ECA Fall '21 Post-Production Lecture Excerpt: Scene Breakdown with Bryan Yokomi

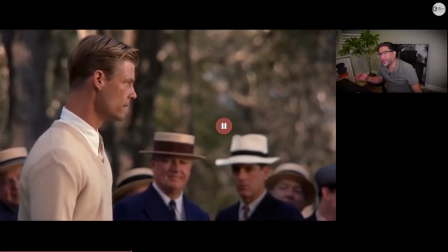0:00 Notice here how Bobby Jones, once he focuses,
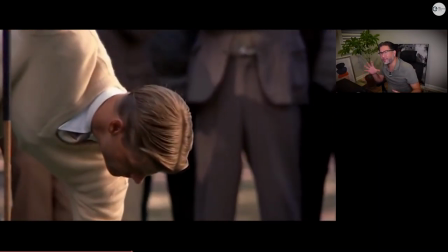0:04 he sees the field and then watch how they reveal his vision of the field.
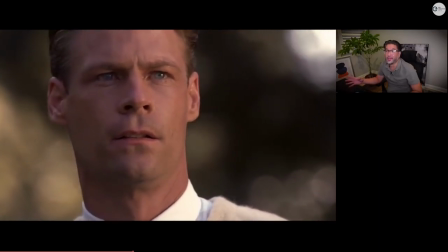0:10 I love this shot right here. It's almost magical. I mean with the lights behind him,
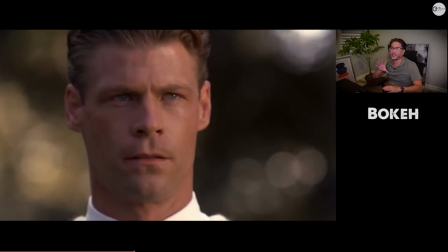0:16 it's that thing where when the cameras got super shallow depth of field, you get the like circles of light behind them.
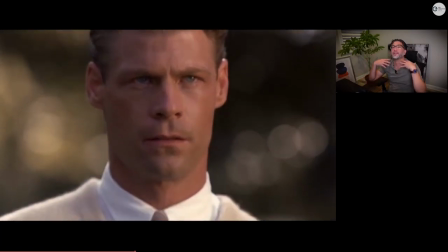0:23 It almost feels like majestic and then we're entering into this magic of movie making here
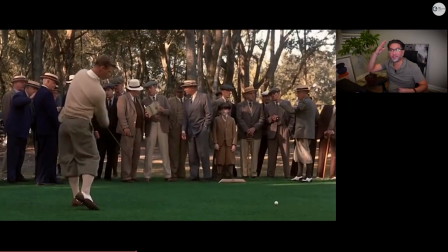0:28 and the lighting just the soft lighting on his face his stare
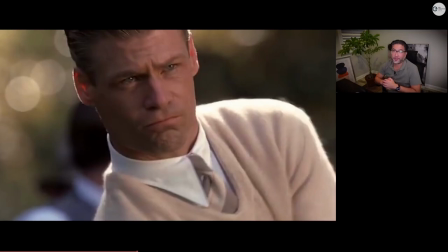0:35 it's excellent excellent work robert redford knows what he's doing and this
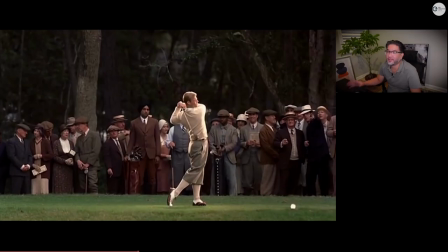0:40 shot right here i mean look at the lighting of this particular shot i mean he's almost like an angel like a godlike figure who's about to hit a golf
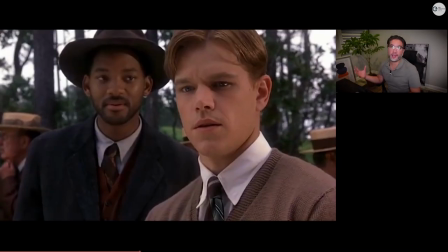0:50 ball but he does it in such a way that it's like magic it's Like,
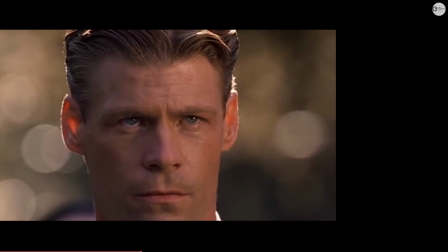0:55 it's godlike.
And he got a lot of shots he could choose from. Duffs and tops and skulls.
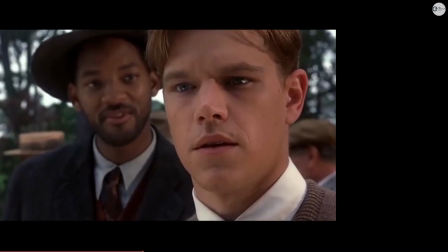1:06 There's only one shot that's in perfect harmony with the field. One shot that's his.
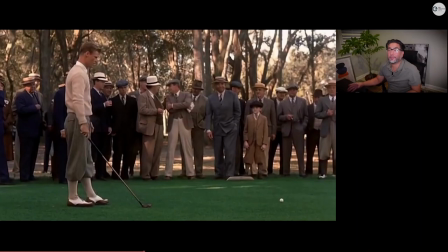1:14 Authentic shot.
In this part, where Will Smith's character, Bagger Vance,
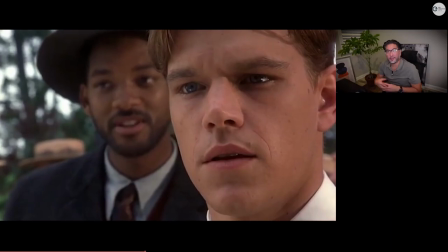1:21 is trying to teach Matt Damon's character young Juna.
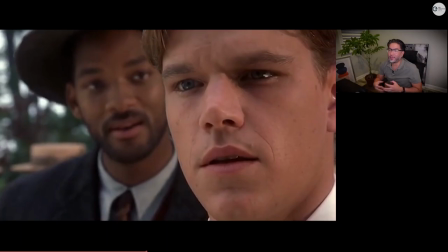1:27 Just how to see the field and watch how Will Smith kind of becomes this like narrator,
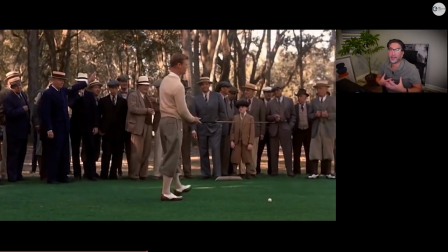1:33 like this voice of God as we kind of go on this journey with them.
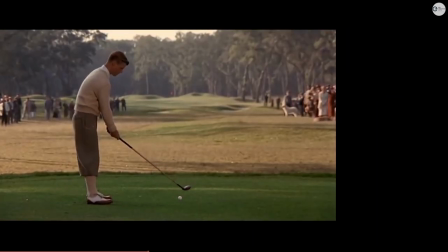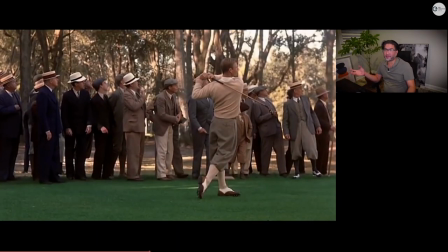1:46 So pay attention to the sound design here. And when I say sound design, it's just kind of like the design of the audio of the,
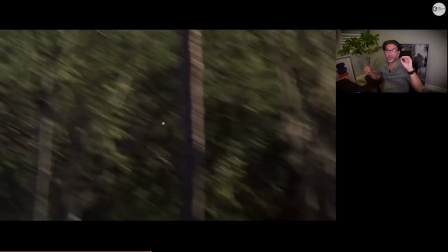1:54 of not only just the dialogue, which is, which is prevalent and forefront, the music, the sound effects.
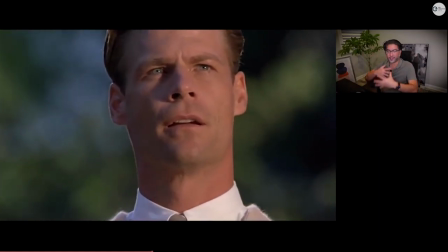2:01 It's designed in such a way that just kind of unravels and it just comes ethereal.
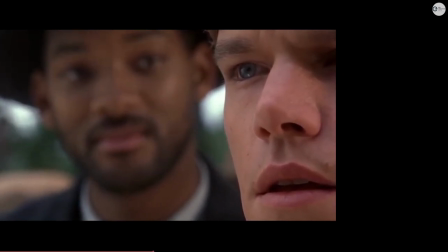2:07 And I really respect that.
You get to seek that place which is so, Juna.
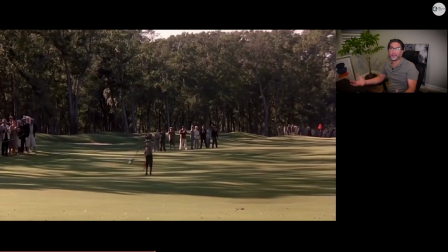2:16 Okay, so now we bring the production audio back, the clapping. So now we're going to switch gears and we're going to see Juna's journey.
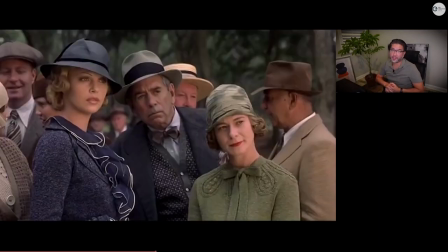2:24 Matt Damon's character.
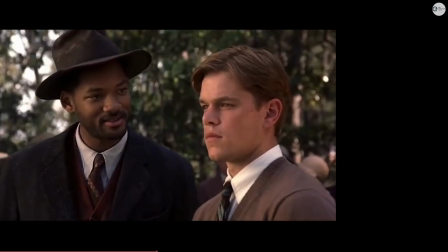2:28 Seek it with your hands. Don't think about it. Feel it. Your hands as wiser than your head ever going to be.
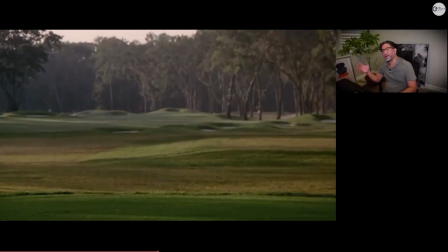2:36 Also notice, like, how long we sit on these shots. Like, whether it's a shot of him looking, his eyes or his face, and what he's seeing versus, like, Happy Gilmore and how quick they cut from one to the other. In more of the dramatic tone, we want to sit with it.
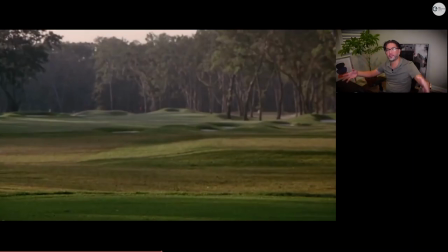2:56 We want to feel the image, we want to feel the motion, we want to feel the music, whereas in comedy, you want to just move quickly and get to the joke and time the
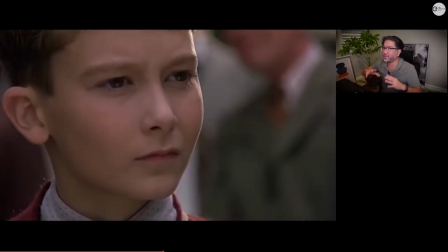3:07 comedy out versus like feeling out the emotions of drama.
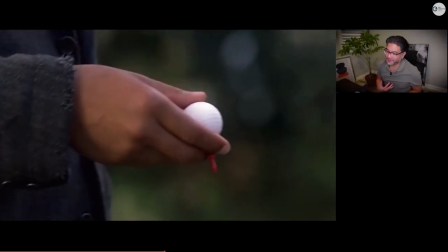3:13 It does get a little poetic here. I'm a fan of those types of things. He's talking about more than just golf.
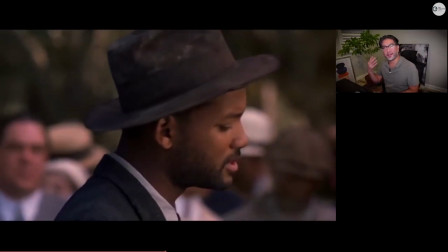3:21 He's talking about an authentic shot.
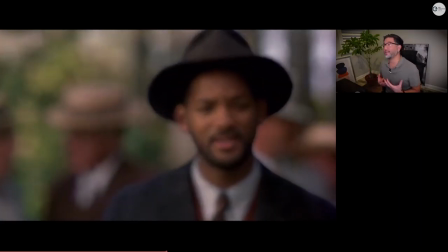3:23 But yes, they use golf as a metaphor to basically tap into what your purpose is, what you were designed for.
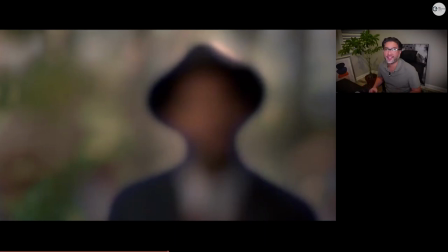3:33 And I know it's just a golf movie, but it's so much more than just that. Now notice how things slow down here.
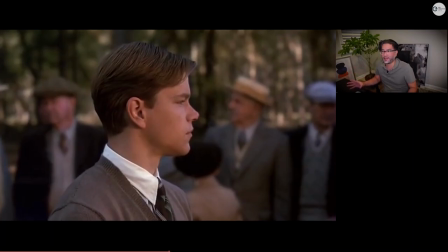3:41 We're kind of getting in the zone, as they say. And notice how the background fades away.
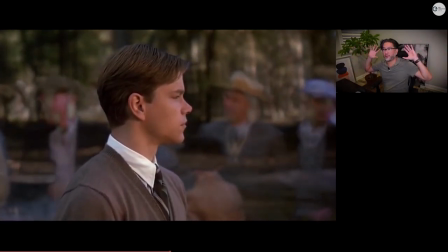3:46 That's a special effect. But you're in the scene, and it's subtle.
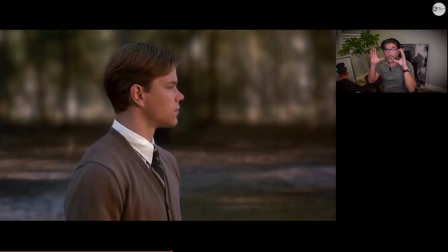3:53 And it's effective, and we're seeing his vision. Remember, I told you in Happy Gilmore about the point-of-view shots.
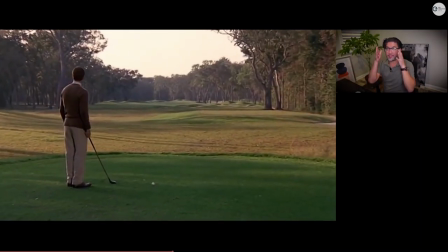4:01 Now watch how they go to Matt Damon's eyes, and then we see what he sees, and we see what his soul sees.
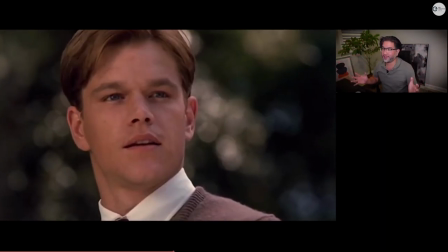4:07 I mean, this is very dramatic, I know, but it works. It works in this film.
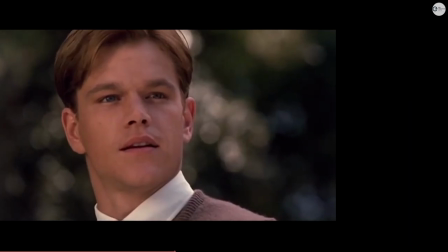4:13 And I want you guys to pay attention to that.
Thank you.
So right here, this is more cinematography than editing,
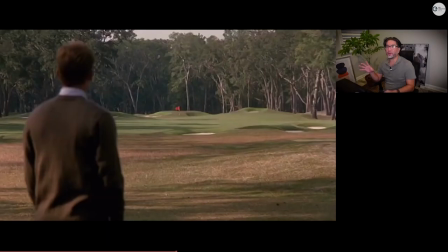4:21 but it's a classic Hitchcock move. where they're pulling the camera back physically
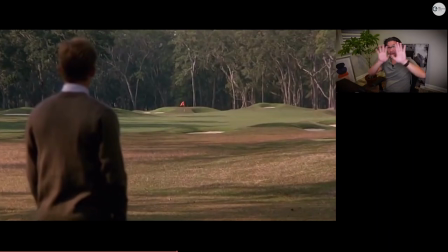4:27 and they're zooming the lens in at the same time and it creates this depth of field effect.
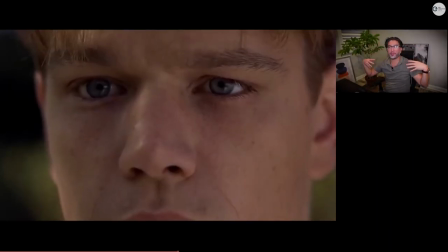4:33 And it's his vision. We're with the character, we're with Juna's character, Matt Damon's character, as he's all of a sudden having this awakening on the field, seeing the field. So we're coming into his perspective, his point of view here,
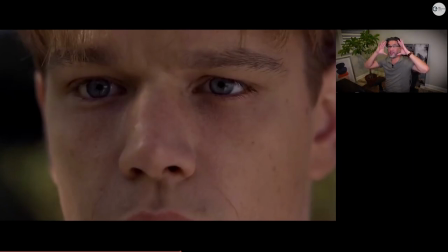4:47 and we see what he sees and it's the scope just goes from here to like so here we explore his point of view and it's not just of the golf course it's of
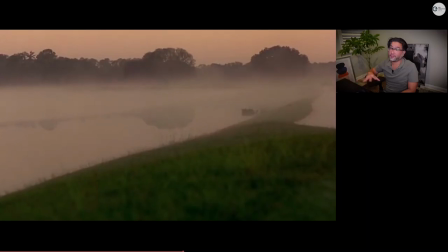5:03 the entire area even mother nature one could argue and
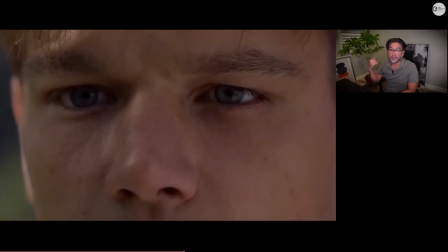5:09 he's taking in his presence where he is
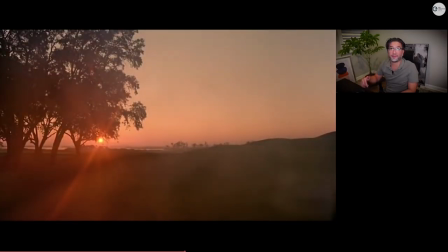5:13 on the field but also in life and it changes inside.
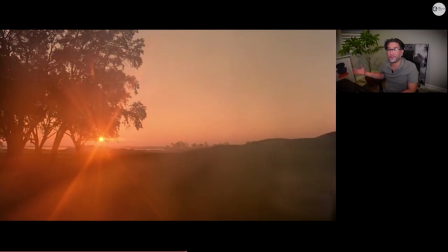5:19 And this is all done through image and sound. It's all done through filmmaking. And that's the magic of movies right here. This is an unconventional point of view shot versus what we see. So point of view is basically we see the character look at something and then you show with the camera what they're looking at.
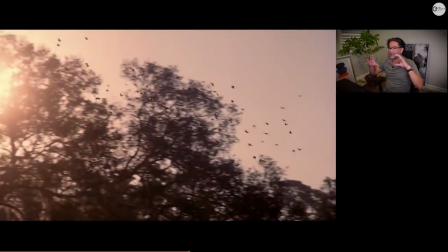5:37 But granted, he can't look from where he's standing to all these things.
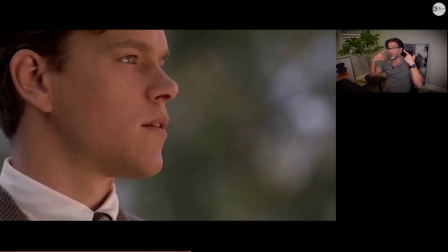5:42 But it's a different vision. It's not necessarily a physical vision. It's an inner vision, if you will. He's feeling the earth around him. He's feeling nature around him and within him. So the way these shots are put together,
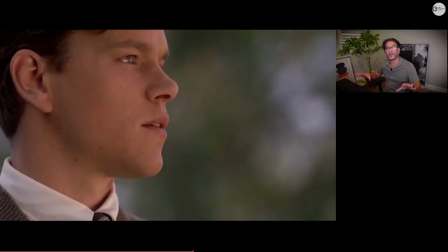5:58 the way Robert Redford is directing this scene really kind of emphasizes just what you can do with point of view shots and what you can do with the magic of movie
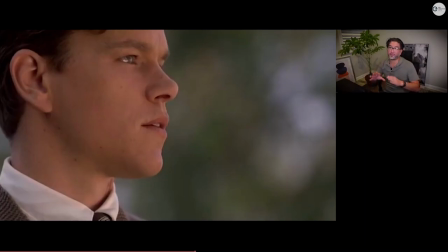6:13 making and this is your canvas and your painting and you can awaken the audience to your own vision notice now how when he's about to swing
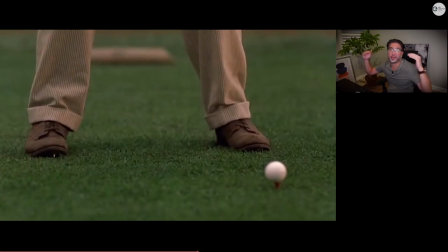6:27 all the background noise drops all the production dialogue drops we hear the score sometimes silence
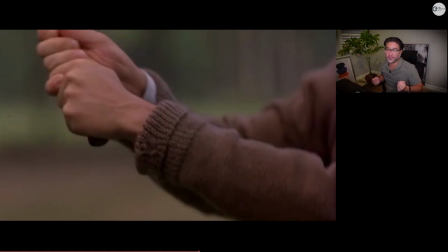6:34 is the loudest thing right so we kind of drop all those levels down and we're with him in the swing and it's just
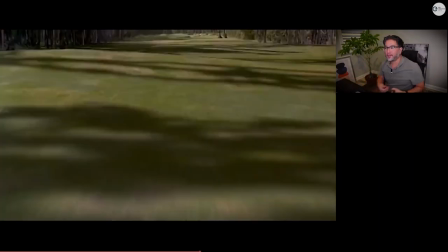6:41 so perfect. And it's all like in the post-production, the editing.
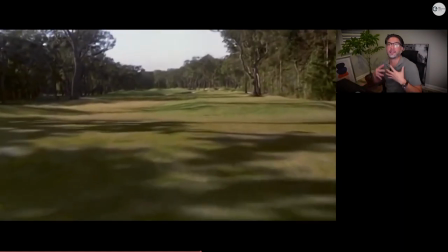6:46 Obviously it's also in the filming and how they designed this scene but
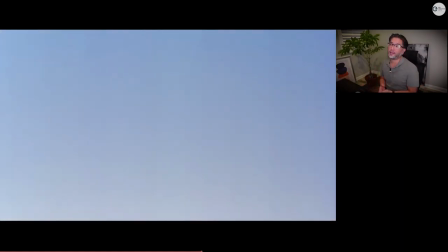6:51 it's executed in the editing as well and I just want you guys to pay attention to that.
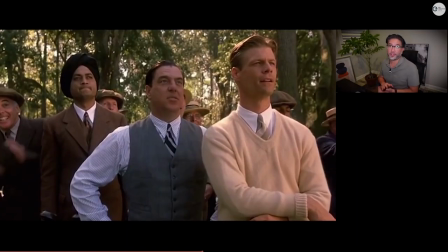6:56 This is a great way to show just dramatic filmmaking.
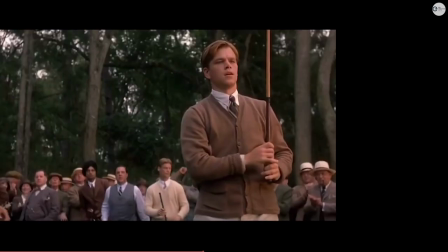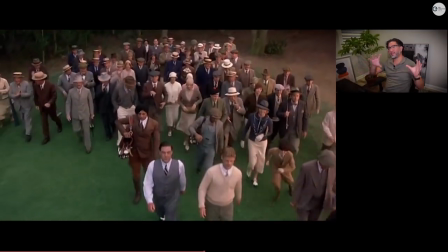7:06 And I like this part here because we like switch from the ethereal,
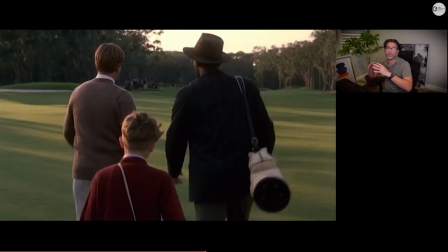7:12 almost godlike filmmaking to just run-of-the-mill, more standard, straight up. And you kind of need that to balance it out, to show the difference. I mean, if it was that type of filmmaking where he sees the entire field, meaning the world, the whole time, it would be a different movie.
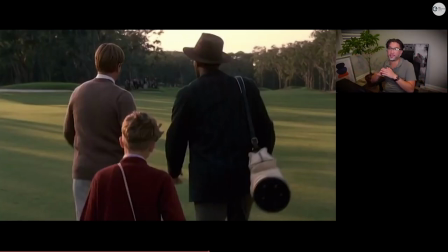7:31 So these magical moments are almost seldom in certain films like this, and therefore we value them more.
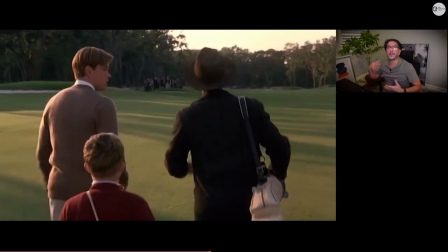7:38 And to feel the difference and notice the song now how it changes the pacing how it changes the whole feel of it changes because
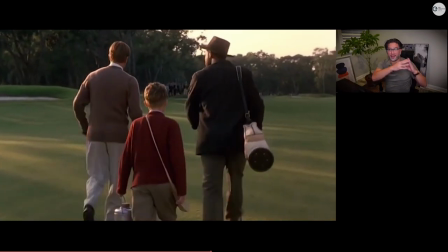7:46 we're with him for that moment and then we're we're outside of that
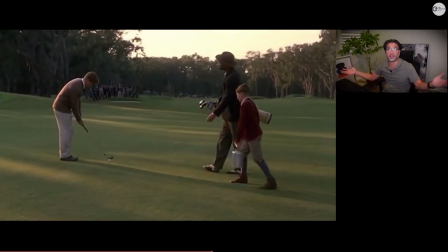7:50 moment and now he's just going on and all of a sudden in the story he's found
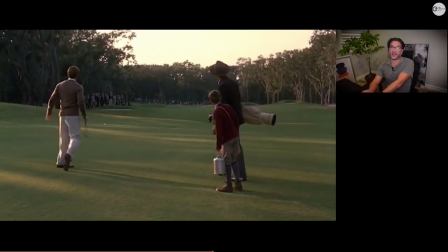7:55 his shot he's seen the field and he's just authentic he's authentic in his actions and his movements in his nature